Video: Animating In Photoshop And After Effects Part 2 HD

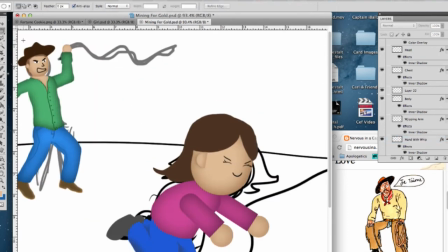8:15 So I deleted it, well, I copied it, and then deleted the original arm,
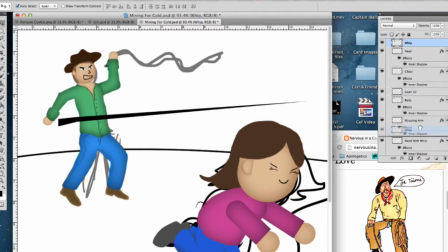8:19 and then I left the regular arm free, or the new arm free, I should say.
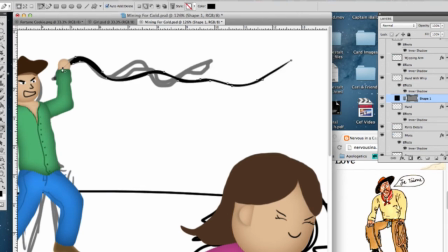8:25 So here, my first attempt at making a whip, I made the whip and then I tried to use the warp to make it flow, but it didn't work.
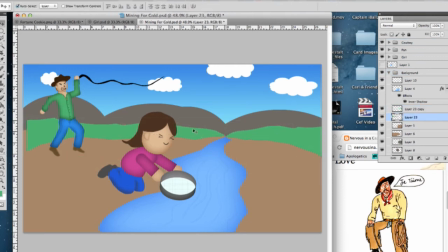8:33 So I just used the pen tool to make a whip with curves and stuff.
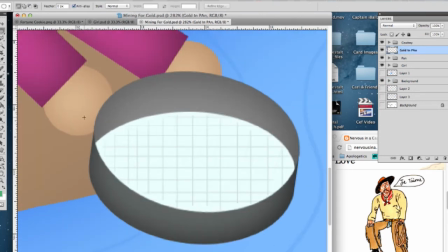8:40 If you want me to go more in-depth on any of this, like I said, leave me a comment telling me that you want me to.
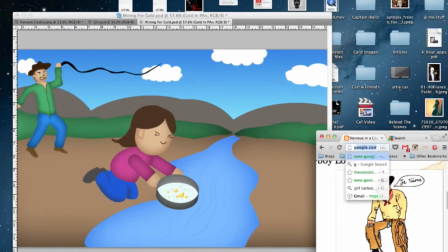8:47 It's going to be a longer tutorial. I mean, we're talking 40 minutes for part one, but if that's what you guys want.
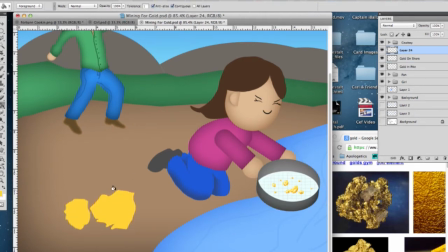8:53 So here I found some gold, and it's simple. If you can make an abstract shape, you can make a pile of gold. And there's all the little brush strokes that no one's ever going to notice or care about, but I know you guys care, and that's why I do this.
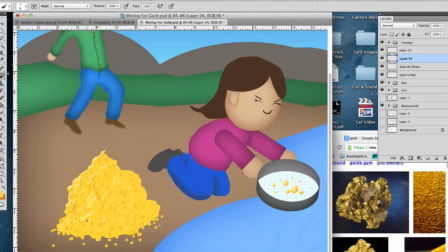9:12 So, and then little specks on the ground. Look at how cool that little mound of gold looks.
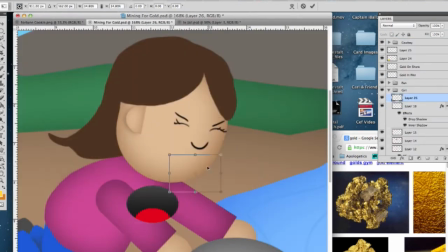9:20 So here I'm stealing a mouth. See, I'm stealing the mouth from the prison girl and just putting it over here.
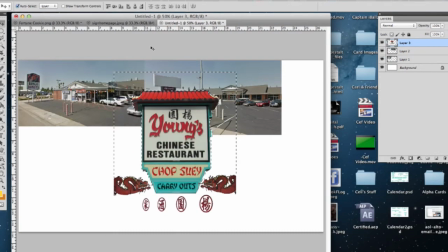9:26 Remember, recycling is good, people. Here I took a couple images from Google Maps because I want to build a Chinese restaurant.
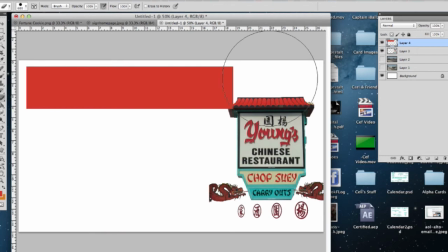9:34 And I didn't like any of the pictures, so I just found a sign, and I'm going to build the restaurant from the sign.
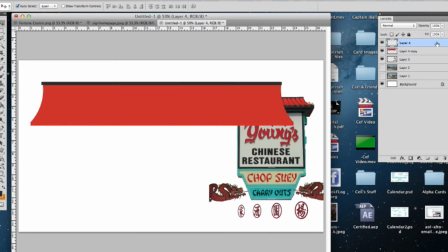9:39 So here I'm copying the little curve that the sign has, the little tile on top.
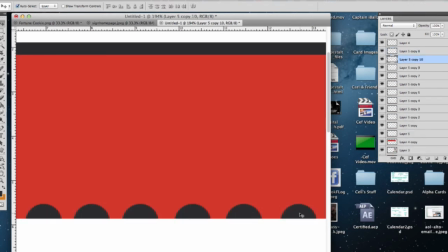9:44 And check this out. I'm going to use a circle and just cut it in half and then repeat. recycling, reusing, keeping the earth green.
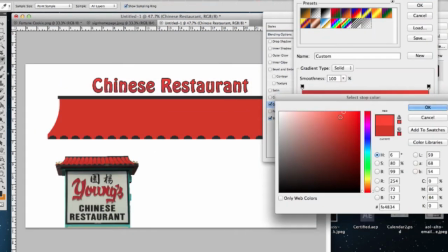9:53 Typing Chinese restaurant and then I'm going to use a gradient, a red gradient to go from light to a little darker red.
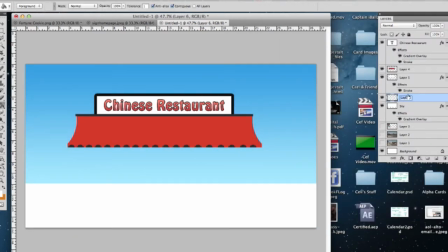10:01 Very simple. So, so far it's just been shapes to create that. And then the back is just a rectangle with a gradient on it.
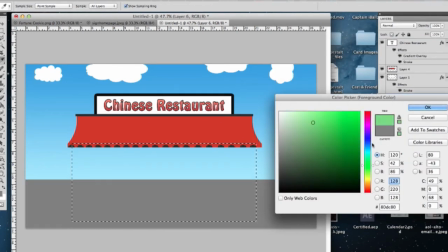10:09 And then the clouds, like I said, go get some cool shapes online.
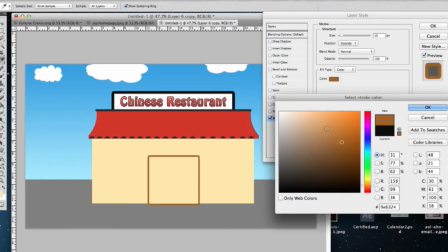10:14 You can get stamped so you don't have to redraw little things all the time like trees, clouds.
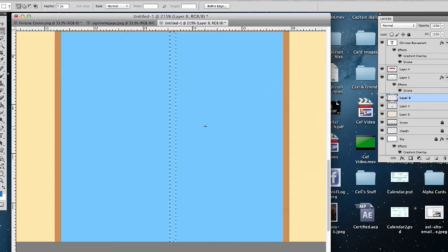10:21 I've seen a whole bunch of stamps for cool things.
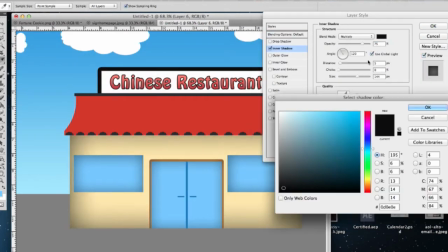10:23 So that door, if you just saw, I drew the door and it was just a bunch of blue rectangles and it makes it look like there's a door with handles there.
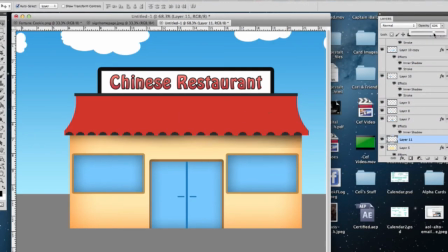10:31 So always look for the easy way to be creating things.
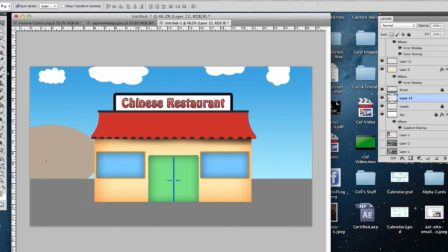10:36 This stuff's going to move really quickly and the audience isn't gonna have to look at it for too long so the hills are just
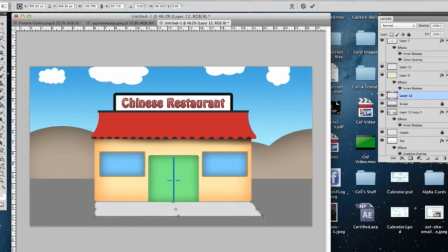10:44 humps in the back there just so you can see how I created that and then this little sidewalk space so notice how the around the the restaurant is just a bunch of
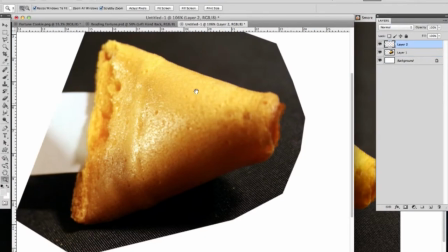10:59 little gradients here and there and even with just the gradients themselves it creates a distance.
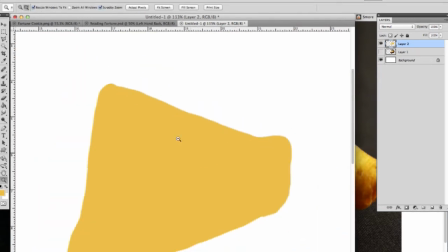11:06 And here's for the shot where the character is going to be opening the cookie up.
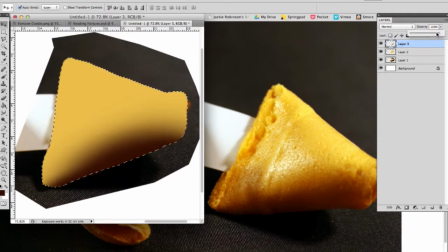11:12 And like I said, you don't want to draw, don't try to draw the whole thing at once.
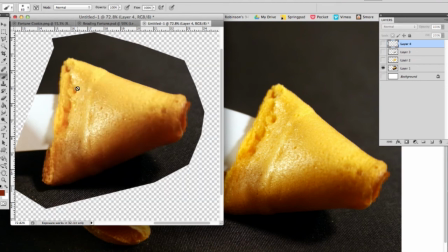11:16 Just pick things here and there that will let the audience know what it is they're seeing. So I think what you're looking at there is four different elements.
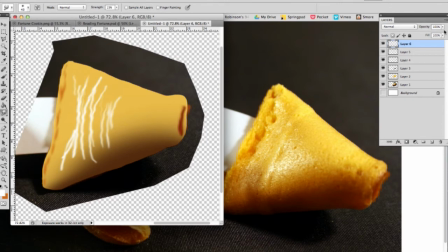11:26 Well, then the highlights, four different elements that I used to create the cookie, just a big slab of orange,
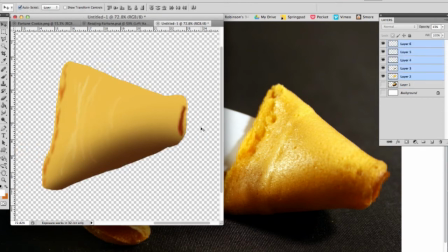11:33 and then some feathering brown on the bottom.
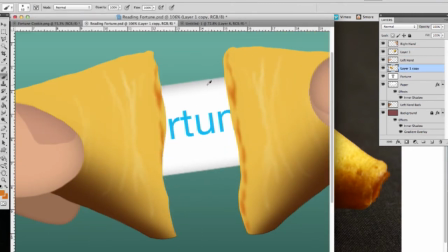11:38 Once you add the motion to it and it's put into context with all the other clips, people are going to know exactly what it is, especially if you've got the fortune in the back.
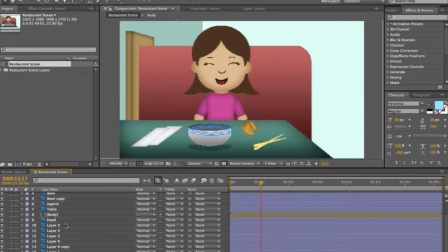11:50 In animation, you don't always have to make things look realistic, unless that's what you're going for, if you're going for a photoreal look.
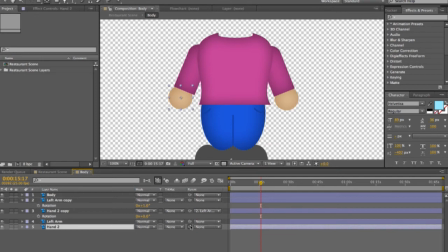11:58 So here I showed you guys how to animate the hands,
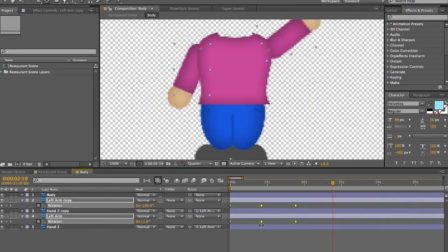12:02 this is me in After Effects kind of animating the girl, she's happy,
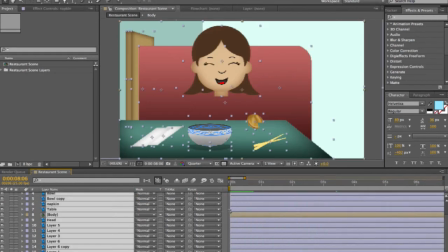12:10 she just finished her meal, so she's going to grab the fortune cookie and she's going to hold it up in the air and then we'll see the sun rays come
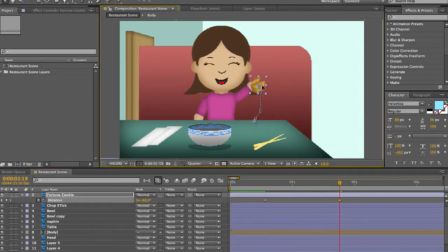12:17 in. And you see me there manipulating the position of the fortune cookie. That's basically all I did.
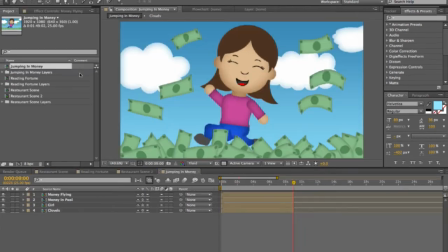12:25 If you press P in After Effects on one of your layers, it'll let you manipulate the position.
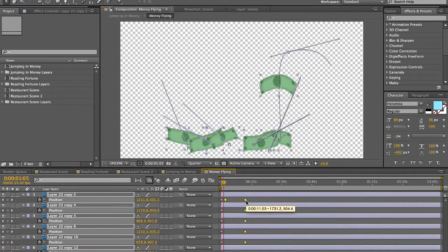12:32 Here I'm changing the money. So this is the splash. Our character is going to splash into the money and it's going to fly up.
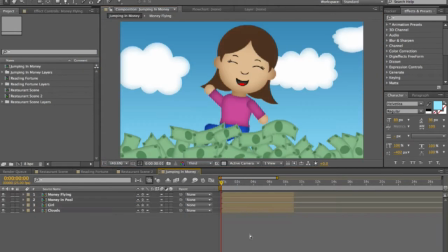12:39 So like I said, you hit the little stopwatch and then you have two positions.
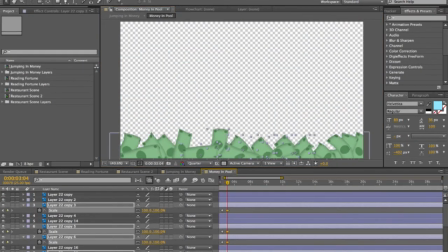12:44 You have a position that the money starts at, which is on the bottom of the frame, and then it moves up once she jumps into the money.
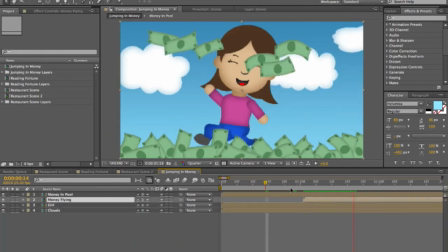12:54 So you have two keyframes for that. Very simple. One at the bottom, one at the top, and that's all.
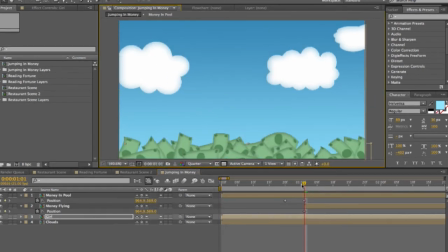13:00 So she's going to be jumping into the money, so part of the money on the bottom is going to come into the frame, and then she's going to jump into it.
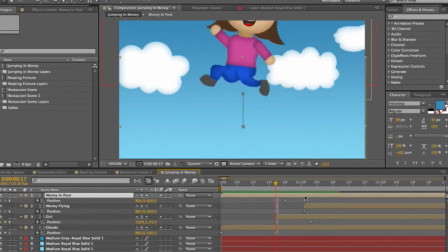13:13 and originally she was going to jump into a pool of money but that's where storyboarding comes in
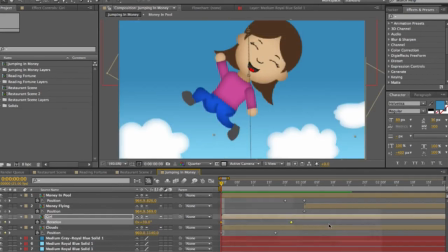13:19 you don't need to add too many details if you don't have a lot of time and i wasn't
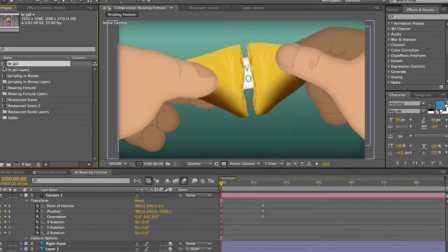13:24 getting paid too much for this job so i wasn't going to add a lot of details so
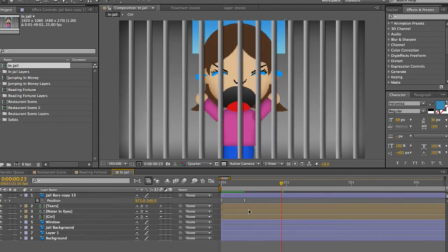13:29 here i'm going to show you how i do the tiers so like i said we're only we're using a left tier and a right tier And you really could have only just built one out in Photoshop.
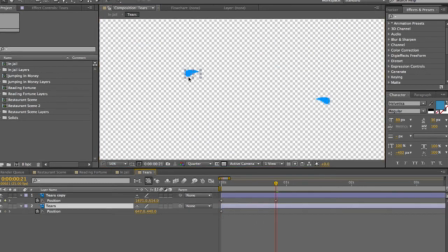13:41 But what you're going to do is you're going to animate them going down off screen, right? So that's step one. And then after that, you just give them a little curvature. And after then,
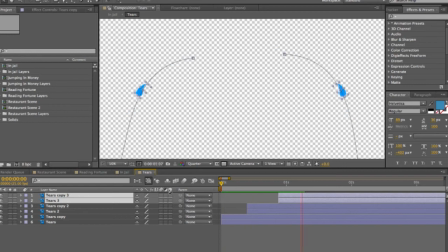13:52 you want to change their rotation so it looks like they're facing downward once they hit the apex of the curve and start to go
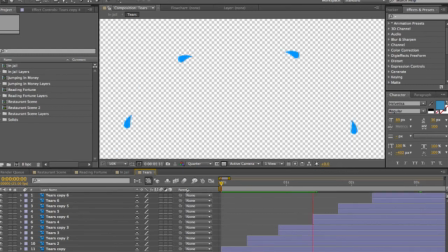14:01 down. so and after that it's just duplicating the layers and it looks like there's a stream of tears just coming out of this girl's face once
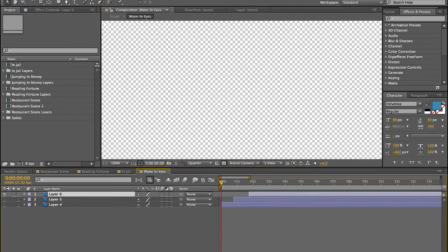14:12 she's in jail so of course you guys know what you're seeing right now took me a long time hours and hours to do so if you're working for hours and hours and you're not getting anywhere good that means you're doing
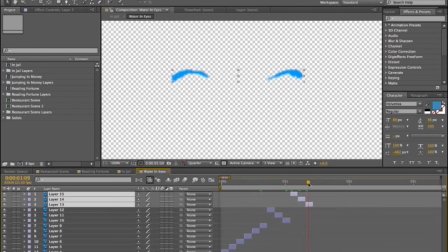14:27 something right so i mean if If you notice,
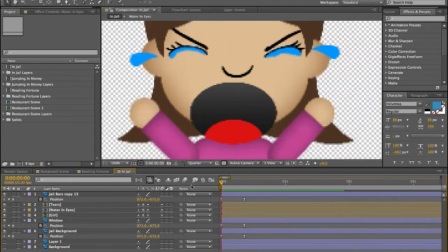14:33 when I'm working on the timeline, I'm adding stuff, I'm deleting stuff, but that's just how long it takes.
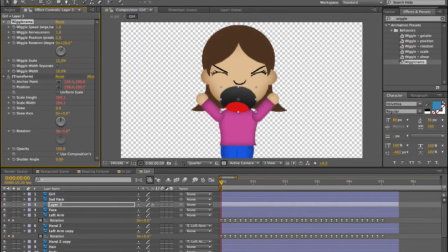14:39 And actually, this was a quick job, though. So what you're seeing here is probably six hours, maybe, to animate everything, to build and animate, just because these were so simple. They were just basic shapes.
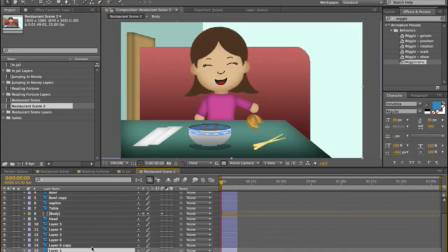14:54 But then after that, even after I finished in After Effects, I still threw everything into Final Cut.
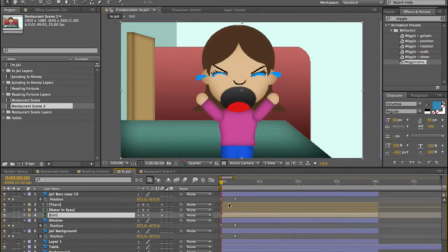15:02 And then I did the editing and then added the voice. Well, which was just my voice. It was a voiceover.
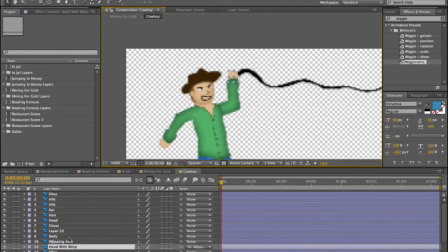15:08 But this one here gave me the most trouble. This whip. The guy's hand wasn't that hard to animate.
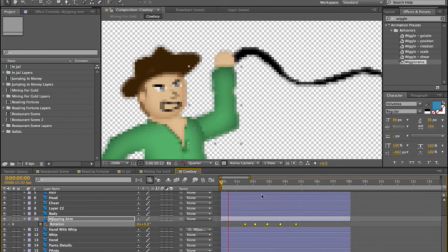15:16 I mean, it wasn't difficult at all. It's just a rotation on the shoulder like I showed you guys. And it's going up and down, up and down.
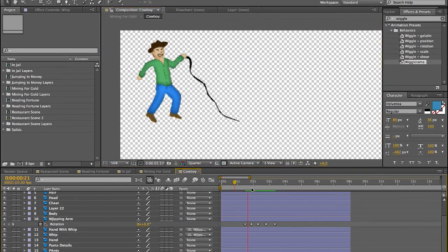15:22 The whip, however, you can parent the whip to the arm layer. But it doesn't mean that you're going to get that flow that a whip does. You know, it slashes forward and then it whips back. And you don't get that when it's just a picture.
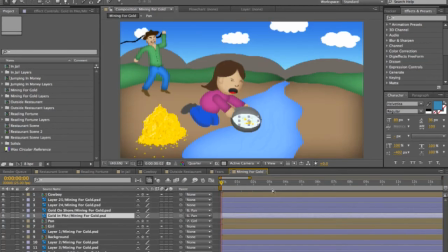15:38 Now, what I could have done is drawn a whip in different positions. And as he moves his hand down, you'd see the different whips kind of move towards the girl and then snap back.
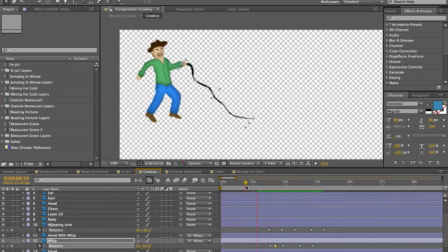15:49 But I didn't want to do that. So one thing I did was basically change the rotation on the whip. And then even when that wasn't working, I went into the Bezier Warp in After Effects.
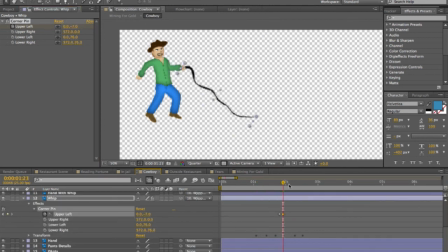16:03 And the Bezier Warp in After Effects kind of works like the Transform Warp in Photoshop that I showed you guys in the first tutorial.
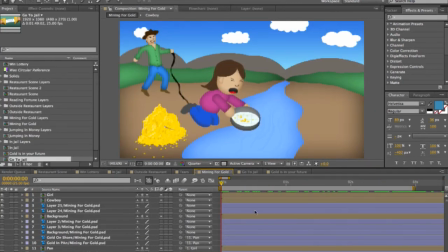16:11 So one thing I want to do to accentuate the hits every time she gets hit with a whip is to add this.